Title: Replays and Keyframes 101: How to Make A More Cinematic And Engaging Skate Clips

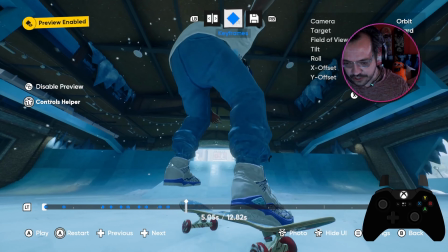496s
Do them in order as you go. There's only 2 keyframes that we do out of order.
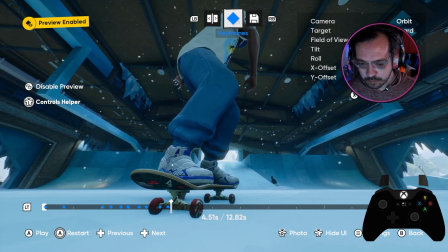501s
I'll show you. Okay, so as he does this trick, one of the things I like to do, I'll show you, is kind of fun.
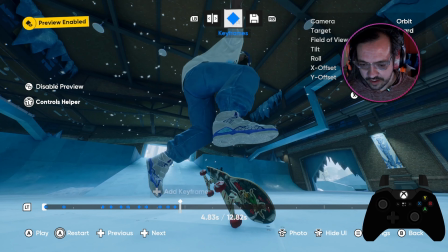510s
So we're on the tail, right? And then we go like this. It's fun to give the audience the illusion that they're getting flipped too.
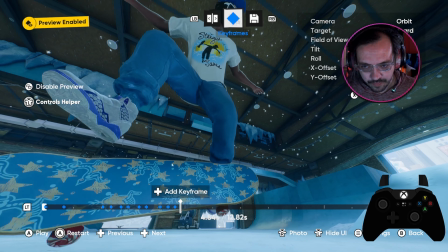516s
So you kind of come this way. Because he's doing a 180, so we'll do a 180 with him, right?
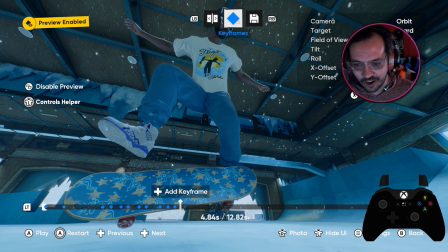522s
Like, if your filmer was this good, that's what they'd totally do. And our filmer, luckily, is locked out of time, so he can do whatever he wants.
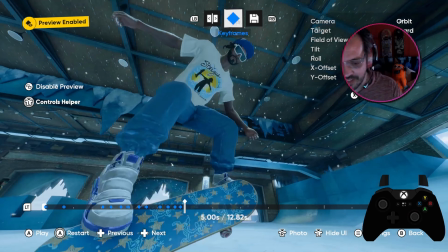530s
So right here, we'll do this frame. And then as you go to here, oh, he does another 180.
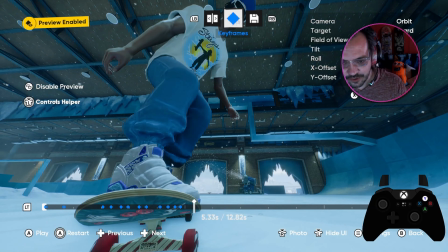537s
So we can go like this, like that, with it. And again, we're doing this for fun, so it doesn't matter.
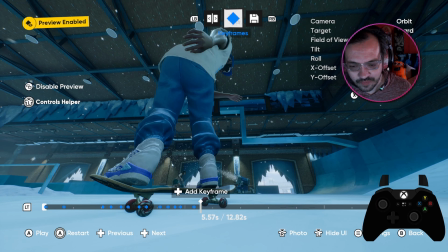545s
Boom, boom. You want to do it about every 90 degrees.
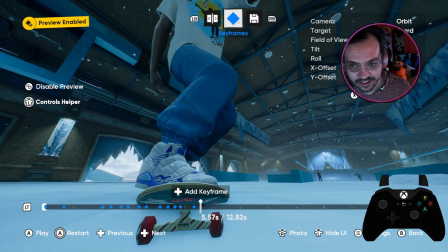552s
I promise this will look fun when it's done. It looks even cooler on social media, if you ask me.
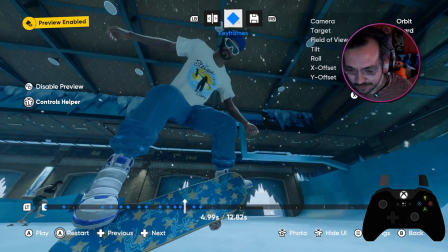559s
Okay. Whoop, whoop. So look. Woo.
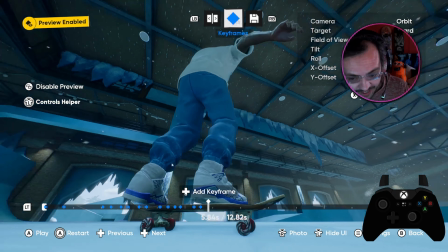564s
Woo. Woo. Okay. And now we got to get back to here. Back to where we started. Because that's what he does.
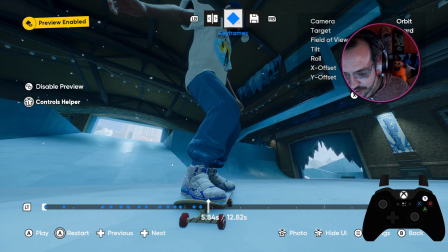569s
He 360s the full way around. So again, tilt him. Move forward.
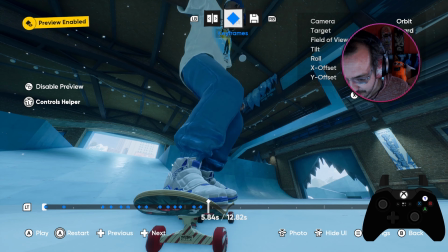574s
Don't get yourself underneath the floor, but get right up in the business.
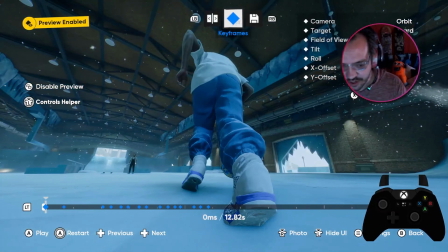580s
All right, so now let's go back and watch what we've got so far.
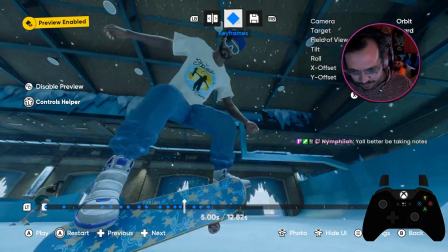588s
Didn't that look cool? See what I'm saying?
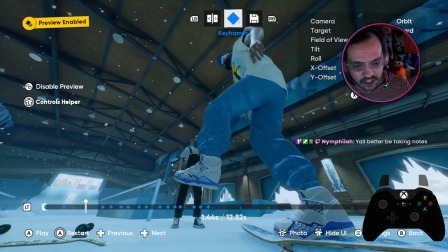593s
So far we got like, and again, we're all up in the action, which if you watch any classic skate videos, this is exactly how the best videos look, is right up in it.
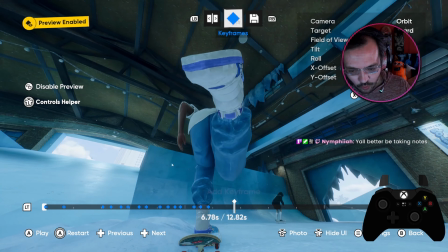601s
Not missing anything of the skater. You see the full skater because of the angle we've got. That's a little, see how we're clipping into the floor there?
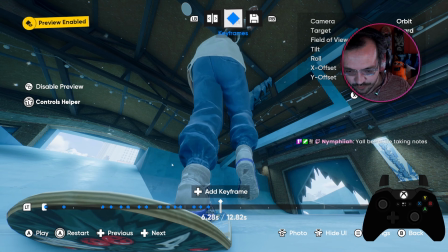609s
That's the thing we need to fix. The board is causing that. So if we add a keyframe here and come out just slightly.
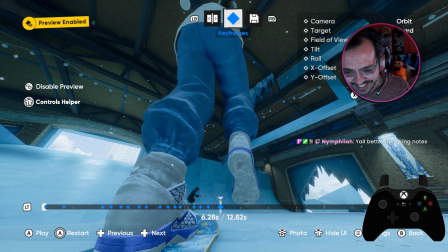615s
Yeah, and you better be taking notes. How are you today, Nymphy?
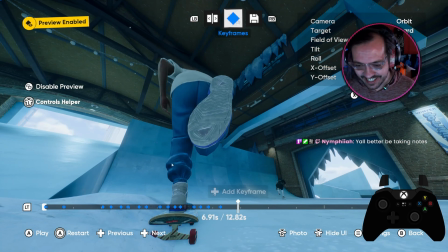619s
I hope you're doing great. Thanks for checking in on my skate stream. Every time he pushes, it's pushing us back, so we just got to keyframe it.
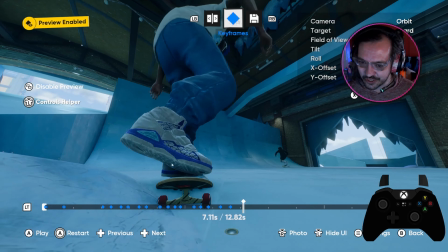627s
It's fun to stay right up in his shoes, though. Like, I think that looks cool, too, because they went through all that effort to put graphics on the bottom of the shoe.
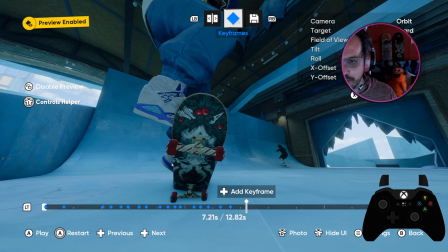635s
Let's show it off. Okay, and then we're back to another shot. And see, again, he's out of frame again, which is going to happen.
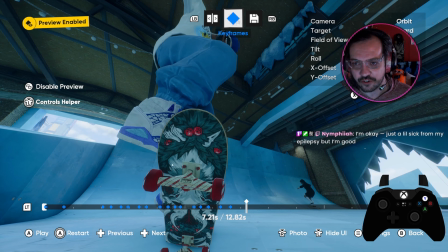642s
We want the whole skater on the trick, or as much as we can get of him.
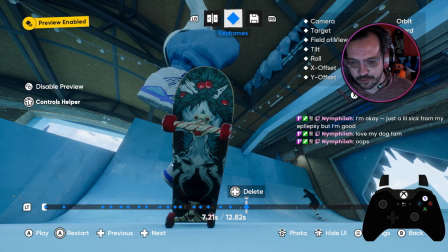647s
Let's be reasonable. That arm doesn't need to be there, and we don't want to pop through the floor. So there we go.
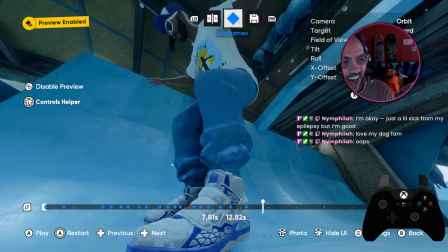657s
You love your dog fam? The dog fam, the fog fam.
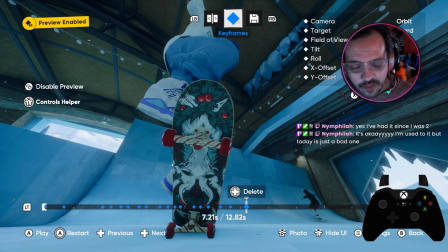664s
Hell yeah. Not the best Christmas Eve you could be having to not feel well, but...
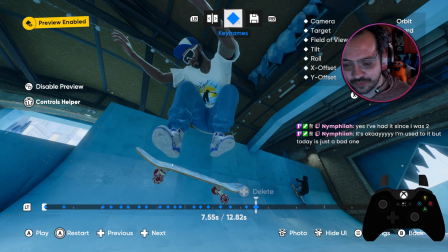673s
Okay, so again, flip trick, though. Look, you got to be able to see the flip. Got to be able to see the flip.
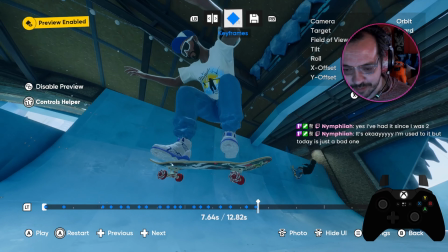679s
Because, like, that's an amazing flip. Do we want to follow him on that 180?
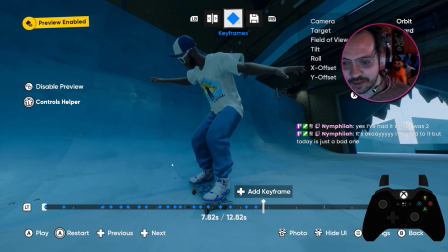683s
I say we don't follow him on the first 180 to make it like make the audience deceived, and then we follow him on the other ones, and we'll see how it looks, okay?
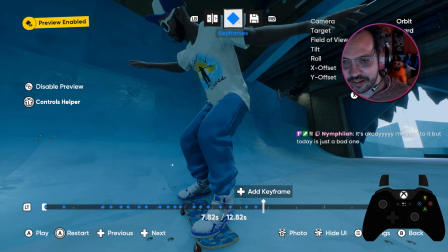690s
So we let him flip that time.
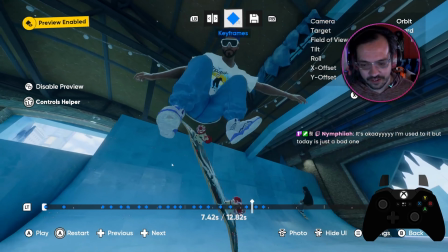697s
Yeah, we moving. Boom. So now we're following that tail, okay?
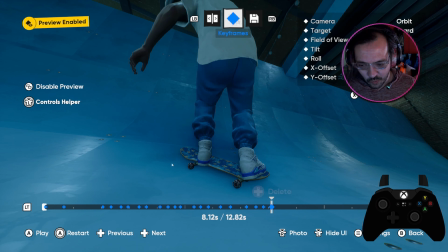703s
So as that spins around, we, as the audience, will come around like this.
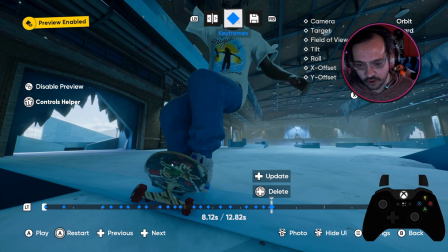709s
Gives us another view of the skate park. This one might be a little hard to do because we're on the quarter pipe. And so you don't want to like go into it,
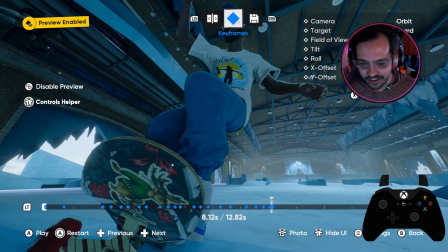717s
but we want to be like up and in the business. Let's see how much we can do it.
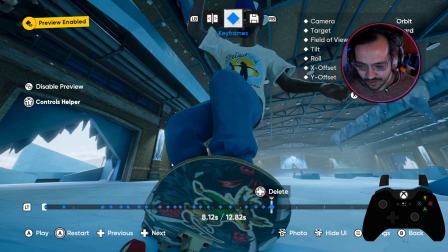722s
Will this work? Boom. So, whoa. So, and again, we're just trying to not clip.
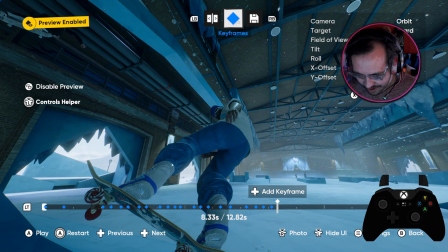729s
Okay, so there, he started to clip, but we're not going to let him. We're not going to let
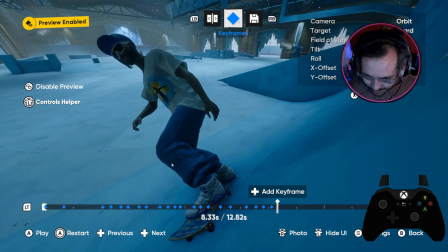734s
him. So we're going to go like this.
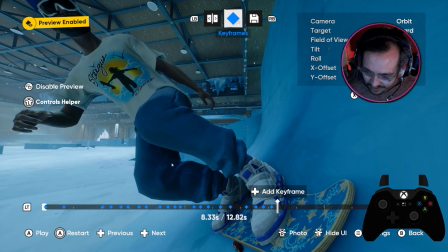739s
I guess that's the best I can do. Let's see if this will work.